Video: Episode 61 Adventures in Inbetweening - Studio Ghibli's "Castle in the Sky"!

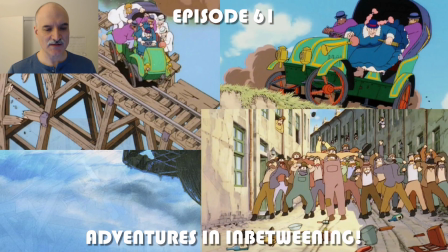(0:00)
All right, welcome to episode 61 of Adventures in Inbetweening. Today we are looking at the 1986 classic Castle in the Sky.
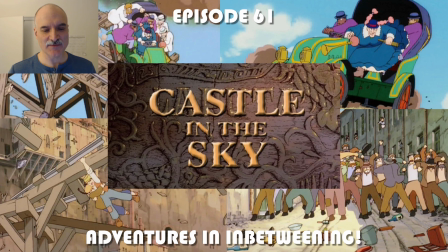(0:08)
There's so much beautiful animation in here that I only took scenes from the first third of the movie. I'll have to tackle the other ones in a later episode.
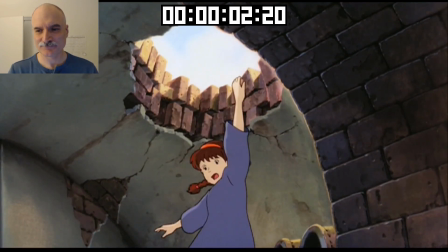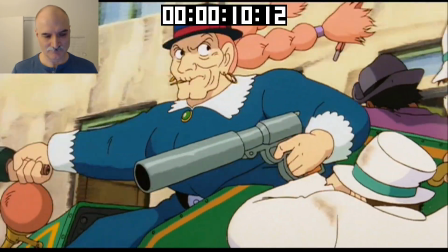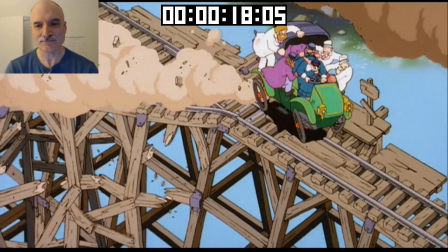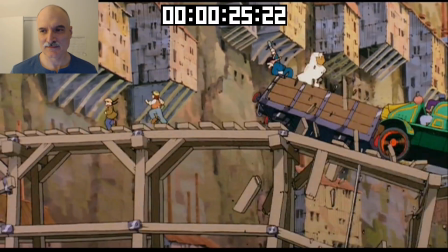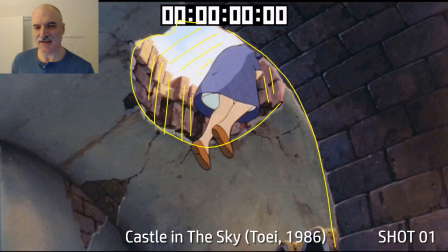(0:45)
So much incredibly complex and beautiful animation here. Let's look at this first shot.
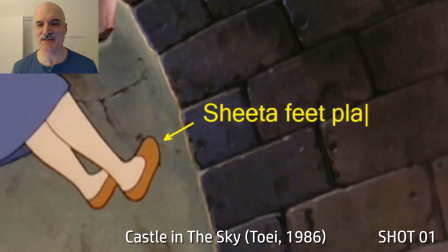(0:50)
We have an up shot looking up through the hole that Pazu just fell through. Now Sheeta's feet are planted on the wall here.
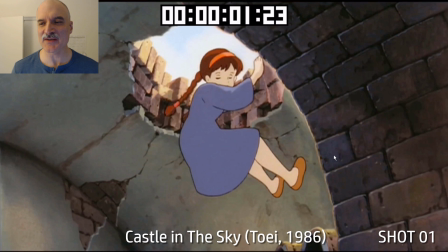(0:56)
There's no shadow or anything, but we get it by the animation. Really simple shapes on the dress there.
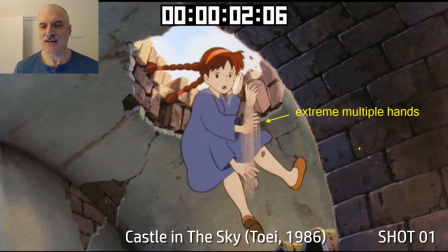(1:01)
No extra detail needed. Extreme multiple hands here. She's moving really quickly.
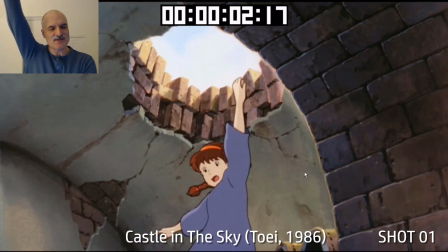(1:05)
And then she falls. Now when she falls, her arm reaches the complete length there, and she can only spin.
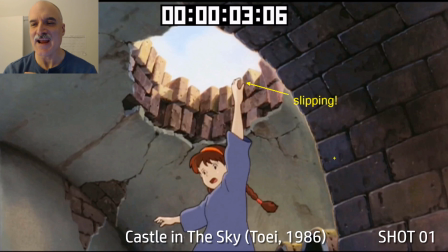(1:11)
So it has to go from translation into rotation. You can see the hands are drawn on top of the bricks there, and then they pop off.
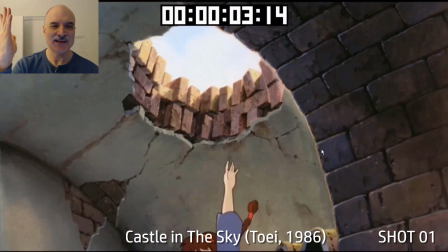(1:18)
And as she's falling, just really nice hand pose. You can see what's going on there.
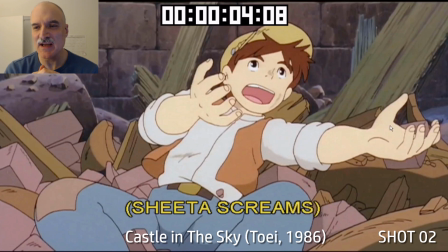(1:24)
Next shot, Sheeta's falling, Pazu's reaching out, and all in one frame, boom, there she falls.
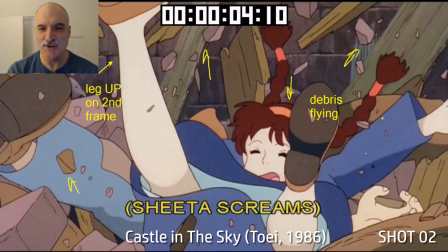(1:31)
And there's just some blur there. Her leg actually goes up on the second frame.
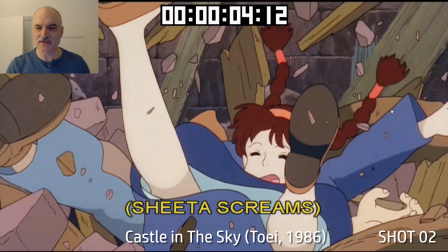(1:36)
Debris flying everywhere. Vertical camera shake. There's a few camera shakes throughout here that are just really descriptive.
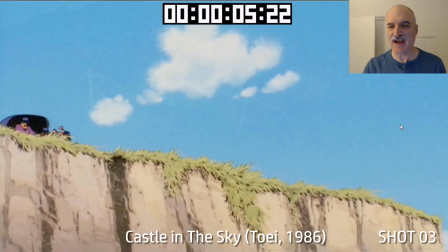(1:42)
It's either straight vertical or straight horizontal based on the action that's happening. Here we have a vehicle entering.
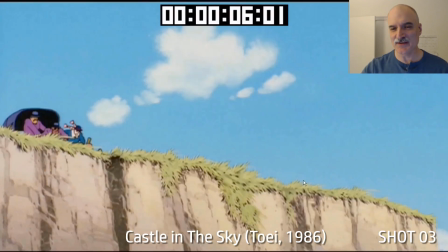(1:47)
I always love the vehicles in the Miyazaki-san's films.
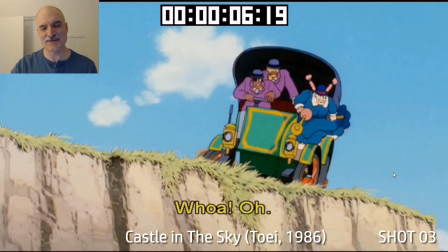(1:53)
They're just so drawn so beautifully. Again, I mean, this is, just to be real clear, this is 1986.
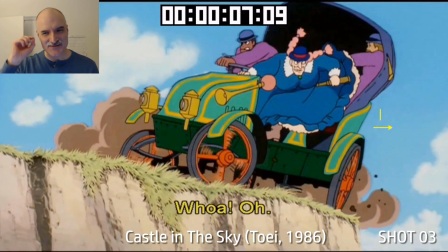(1:58)
Zero 3D available here. This is all just drawn out of people's heads, maybe looking at models.
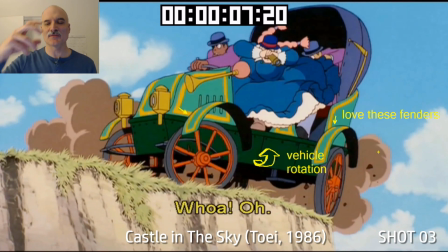(2:04)
Camera's going to adjust over here for the composition. The vehicle's going to rotate up here. These fenders are just kind of floating on there.
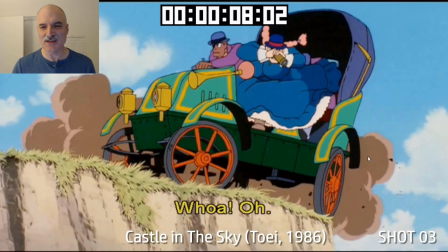(2:10)
Here's a storyboard pose from the original one Miyazaki drew. Just, so everything was already there.
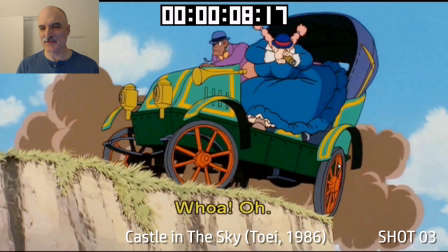(2:17)
The composition, the design, just very, very loosely drawn. Got this beautiful smoke coming in there.
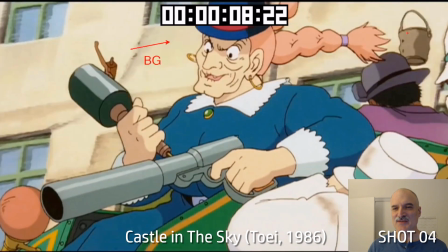(2:23)
Terrific stuff. In this shot here, now the background's panning past.
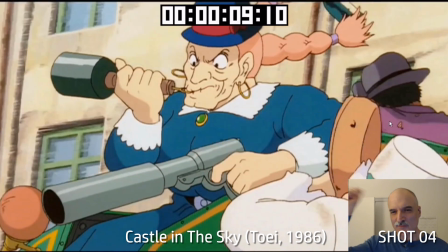(2:27)
We're going to have a bunch of stuff, buckets and rolling pins and umbrellas that are repeated throughout there.
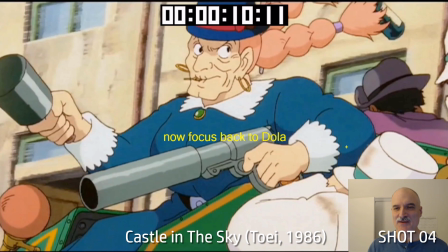(2:33)
You can watch these as Dola's getting ready now. So at first we were focusing on the background and all the stuff going on.
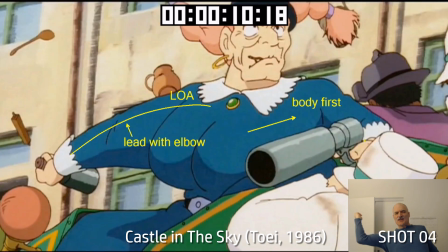(2:38)
Now she's going to be going back, back, back, back, back. She's going to lead with her arm, or lead with her body, arm following, lead with her elbow.
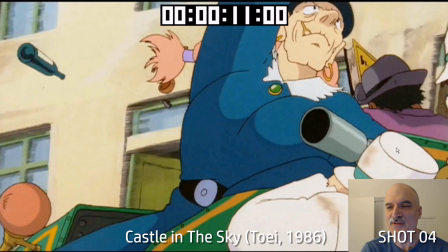(2:47)
Same objects are cycling through there. She's going to throw this grenade back. And we're going to look back here.
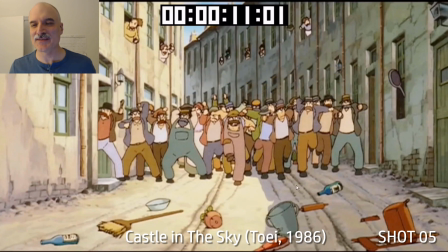(2:54)
Now, all this crowd of people. There's about 10 people animated in the front, and there's 20 or 30 other characters behind them.
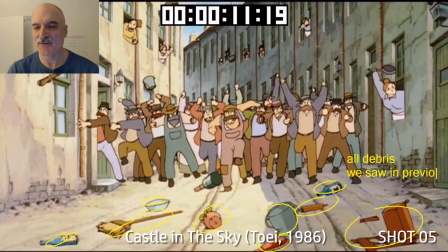(3:01)
So the grenade's going to come in here, going to bounce on the ground. All the debris that we saw previously is on the ground.
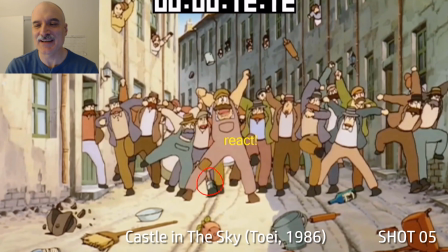(3:08)
That's all going to be moving in a second. Look at all these characters reacting.
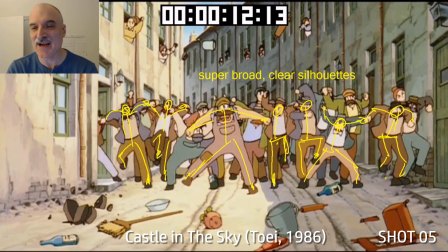(3:11)
Look at these terrific shapes here and lines of action and just super wonderful silhouettes.
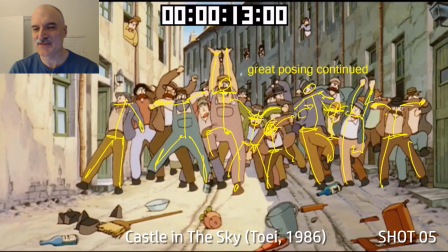(3:18)
Very, very clear. They see the grenade. They have all this terrific posing here, and it's going to hold for a beat there.
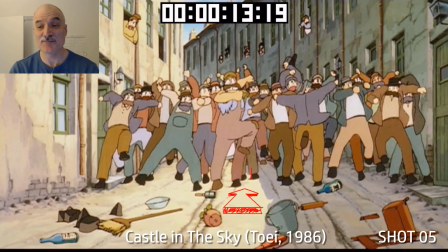(3:26)
It's just going to rotate on the ground a little bit. They're all going to immediately stop running, retreating backwards.
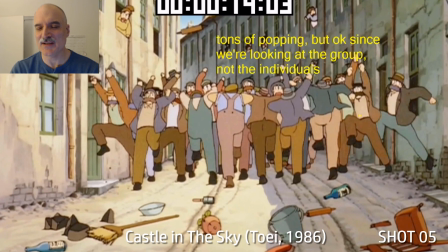(3:32)
They're all going to turn and run and run and run. There's lots of popping here, but we're just looking at the group. We're not too worried about the individuals.
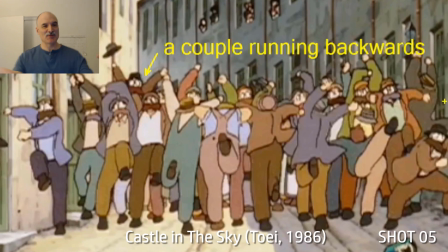(3:38)
There's a couple of people here running backwards.
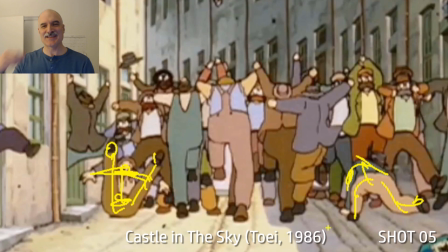(3:41)
I'm guessing that might even be the same running forwards animation that's just put in reverse, which is, in this case, totally fine, totally acceptable.
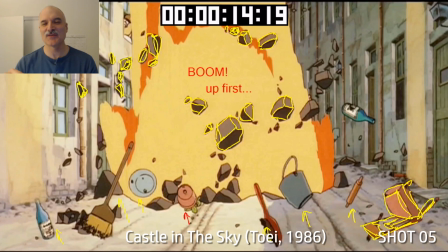(3:48)
There's so much going on. And then there was that first frame, and then boom. Here comes all this debris. Look at all these rocks coming up. Look at the pieces on the ground in front of us. The broom, the bottle, the bucket, the chair.
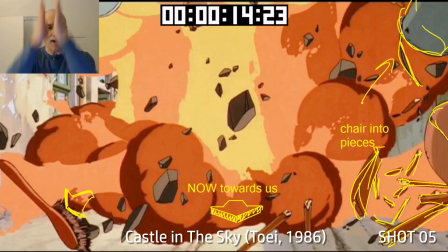(4:00)
Everything is coming up now. So it moves up first and then out towards us second.
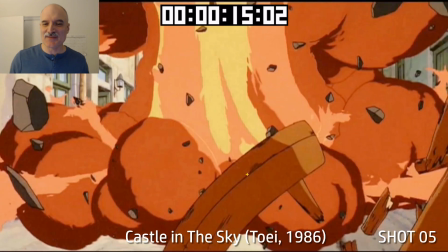(4:05)
Look at this pieces of this chair coming over here.